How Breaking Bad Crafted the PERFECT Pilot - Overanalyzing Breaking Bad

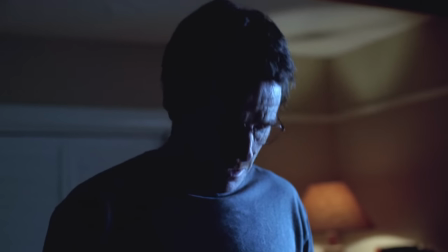(16:30)
He grows and grows with grey matter, leaves it behind, decays into this pushover, gets his diagnosis, and then boom, transformation into Heisenberg.
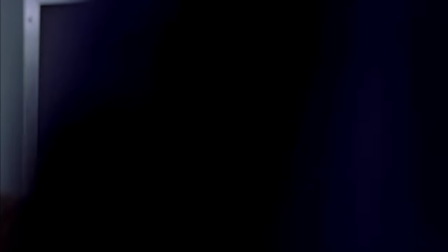(16:38)
And speaking of, even in his own class, we again see how he is disrespected and doesn't really push back at all.
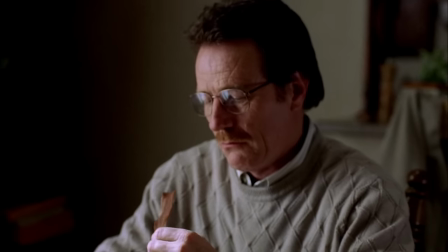(16:44)
More on this in a second. Also looping back to their breakfast and Skyler telling him to leave as soon as his hours are over,
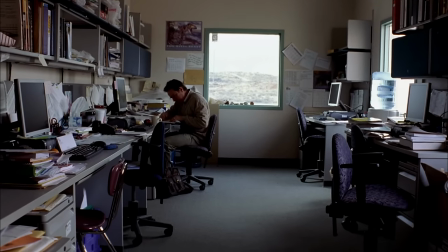(16:50)
we see that he is the last one in the office, probably pointing to the fact that he once again worked extra for no real reason.
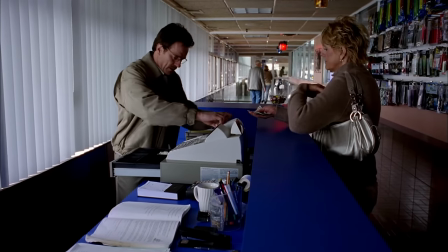(16:56)
Cutting on over to the car wash, we once again see Walter working 100% by the book to the point that it feels unnatural.
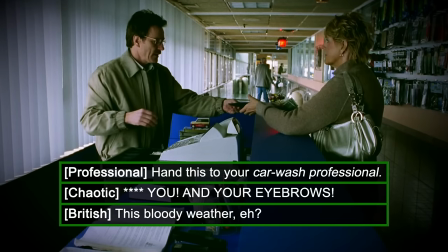(17:06)
Maybe it's me just being a socially awkward weirdo, but the whole line feels so extremely forced and not how people normally talk.
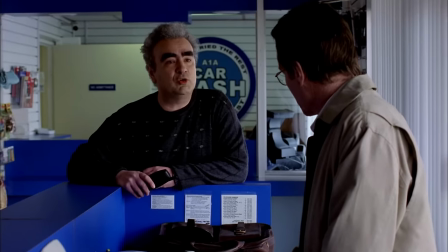(17:13)
Which just further adds to that sense of Walter having little to no autonomy in his own life.
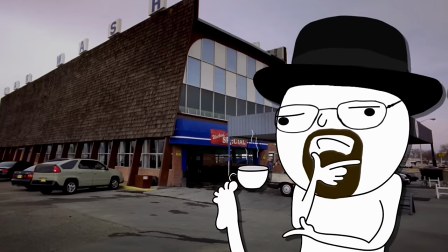(17:18)
Also and this may totally be me overanalyzing, but this being a car wash specifically also works as a bit of a foreshadowing to this being a money laundering place.
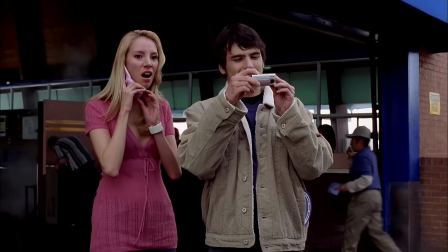(17:26)
Or in other words, washing the money clean. Anyway, we then see Chad, yes, that is his actual name, recognize Walter in the car wash.
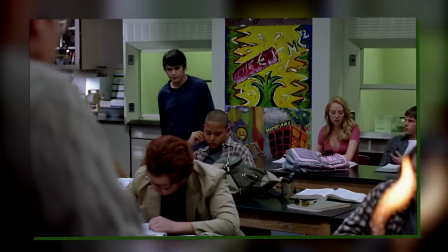(17:34)
Much like with just about everything thus far, it just further disrespects Walter. In the classroom, despite him being a bit of a headache, Walter is still the authority.
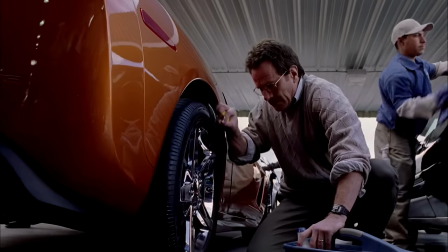(17:43)
While in the real world, old Chad is very much a Chad, not respecting any type of manual labor.
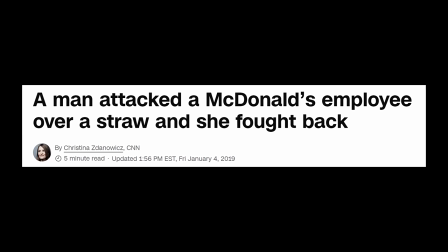(17:49)
Please be nice to cashiers and basically everyone who works with people, they are probably miserable.
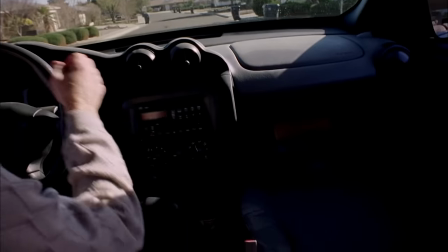(17:53)
And as if old Walter hadn't been dunked on enough, on the way back home, even his glove compartment breaks.
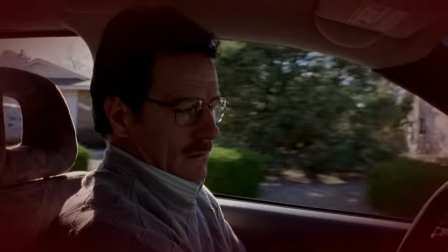(17:59)
So, in addition to everything we've seen already, even his car is old and is breaking down.
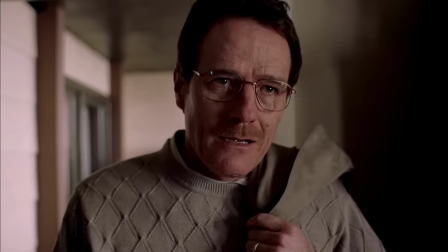(18:04)
As Walter returns home, late by the way, and sees the whole party being thrown, we are introduced to the Omega Chad that is Hank.
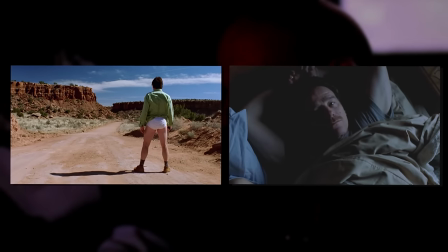(18:11)
Unlike Walter, whose two separate introductions have been either half-naked or a lonely, sleepless man, Hank literally busts out a gun and goes on a whole lecture.
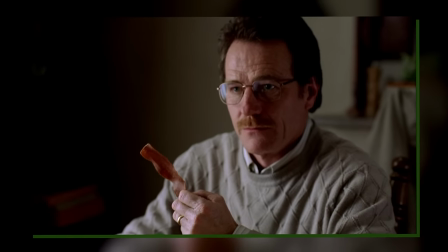(18:20)
If Walter has trouble standing up for himself, even in a family setting, then Hank is the mirror image and is talking up a storm just non-stop.
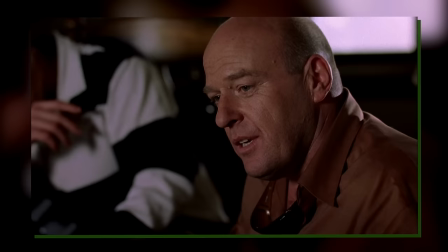(18:28)
If Walter's glasses are currently a symbol of weakness, then the giga-shot Hank's blacked-out shades are just hanging on by his neck.
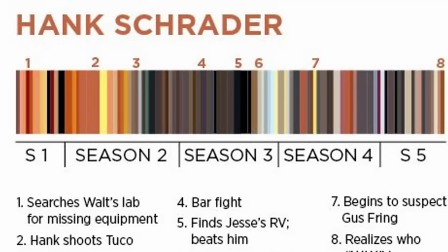(18:36)
As for his color scheme, usually we'll see Hank in a mixture of browns, oranges, and sometimes beige.
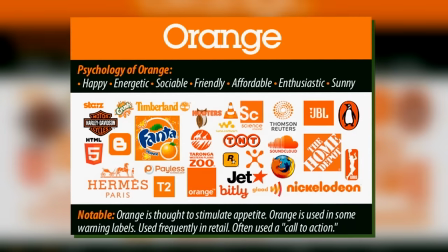(18:42)
Basically think of a color that is sort of dependable, it's sort of rugged.
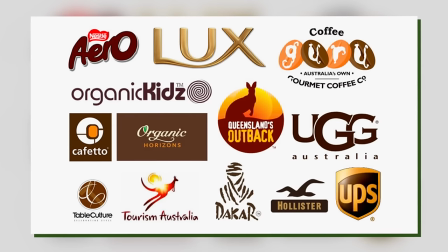(18:45)
He's a hero in a story that is full of villains, and so he gets the dependable color scheme.
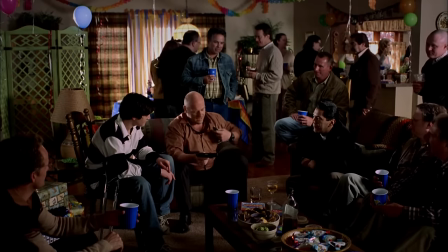(18:51)
In terms of the family dynamic, there too Walter is snubbed because Hank is just the cooler uncle.
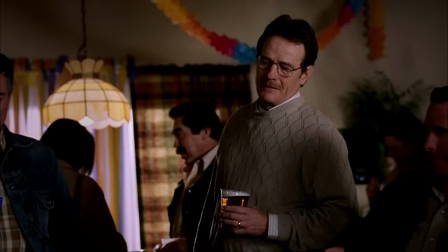(18:56)
Where Walt talks about eating veggie bacon, Hank just gives Walt Jr. his gun. Even lines like…
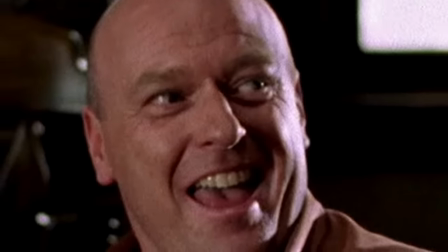(19:04)
It's not meant to be mean-spirited, but everyone's getting a laugh at Walt's expense.
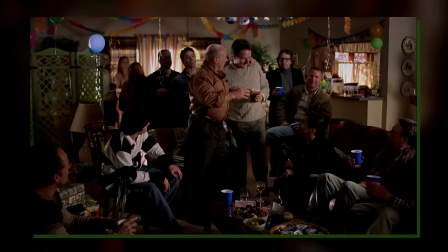(19:09)
Even by the wardrobes, note how everyone in this scene are wearing just some basic shirts and a jacket on top.
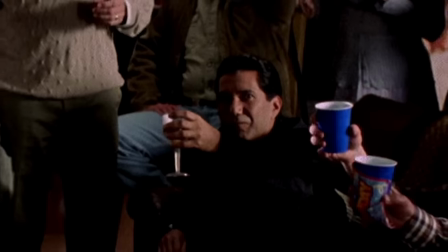(19:15)
Walter's knitted sweater is making him stick out in the crowd. Oh, and also, Gomez for some reason toasts the camera, so that's pretty cool, I guess.
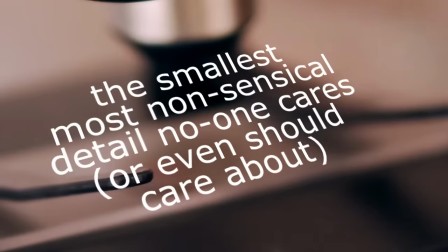(19:22)
Oh, and also, also, this is absolutely overanalyzing, but behind Walter,
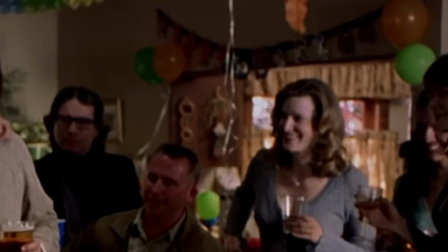(19:27)
they're only green and orange-slash-yellowish balloons, as in the money and the meth looms over him.
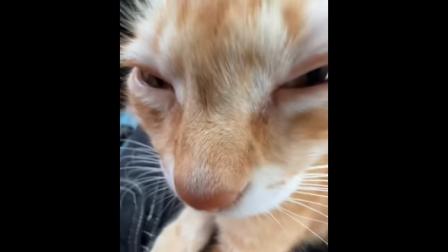(19:34)
Okay, you know what, actually, that's not even overanalyzing, they literally went out of their way to get blue cups,
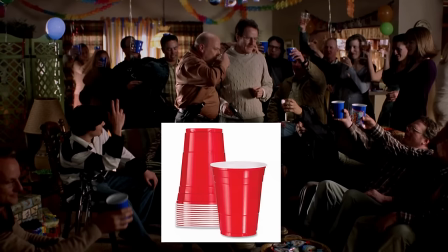(19:39)
as the red ones you see, like, literally everywhere would be too overpowering for this scene and we don't want that.
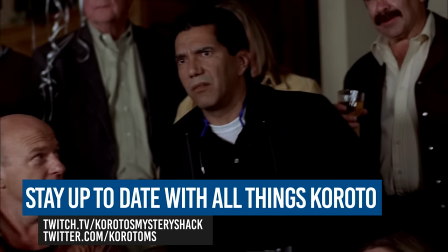(19:44)
We then get to Hank and the drug bust on TV. In hindsight, obviously this seems like Walter is just mesmerized by the amount of money on display.
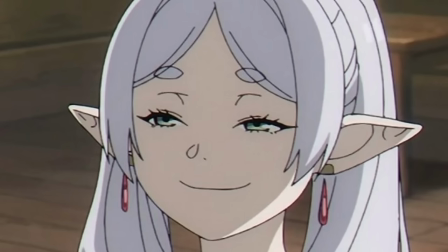(19:51)
But as of now, I don't think he has any intentions of Breaking Bad. I think it's more so just surprise and morbid curiosity, really.
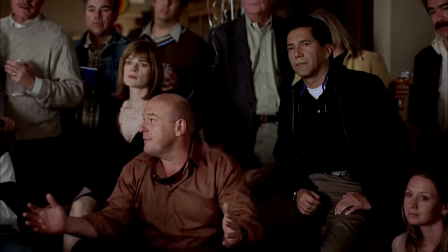(19:59)
In a foreshadowy sense, clearly Hank saying that it's easy money. Until we catch you, sets up the entire story.
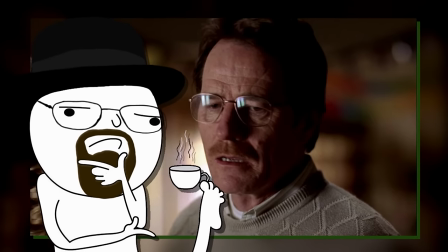(20:05)
But in this situation, I think while the gears are certainly spinning in his mind, there is not really any intent behind Walter's words.
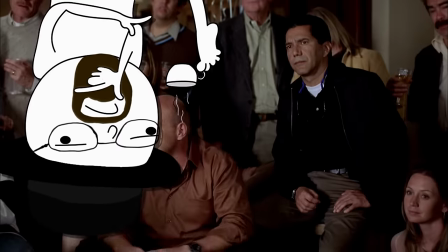(20:13)
That said though, when looking at this from his point of view, I do think there's a certain degree of main character syndrome.
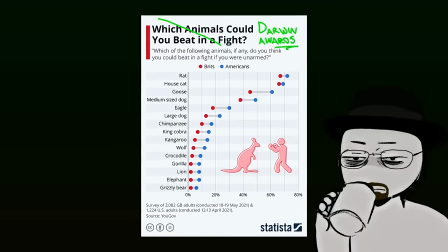(20:19)
You know how in the real world there's always that one guy saying, oh, those guys got caught, but I never would, or oh, only dumb people get addicted to gambling, they should've just stopped,
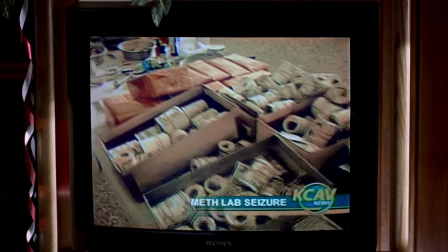(20:28)
and so on. It is just pure hubris, and I think that's exactly what's slowly coursing through Walt's mind.
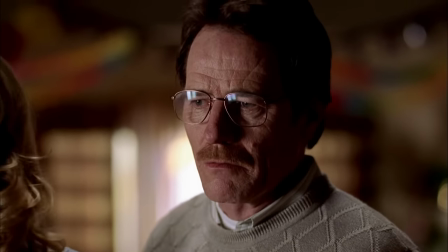(20:33)
I think there is a degree of, I could never be caught, and I would do it so much better.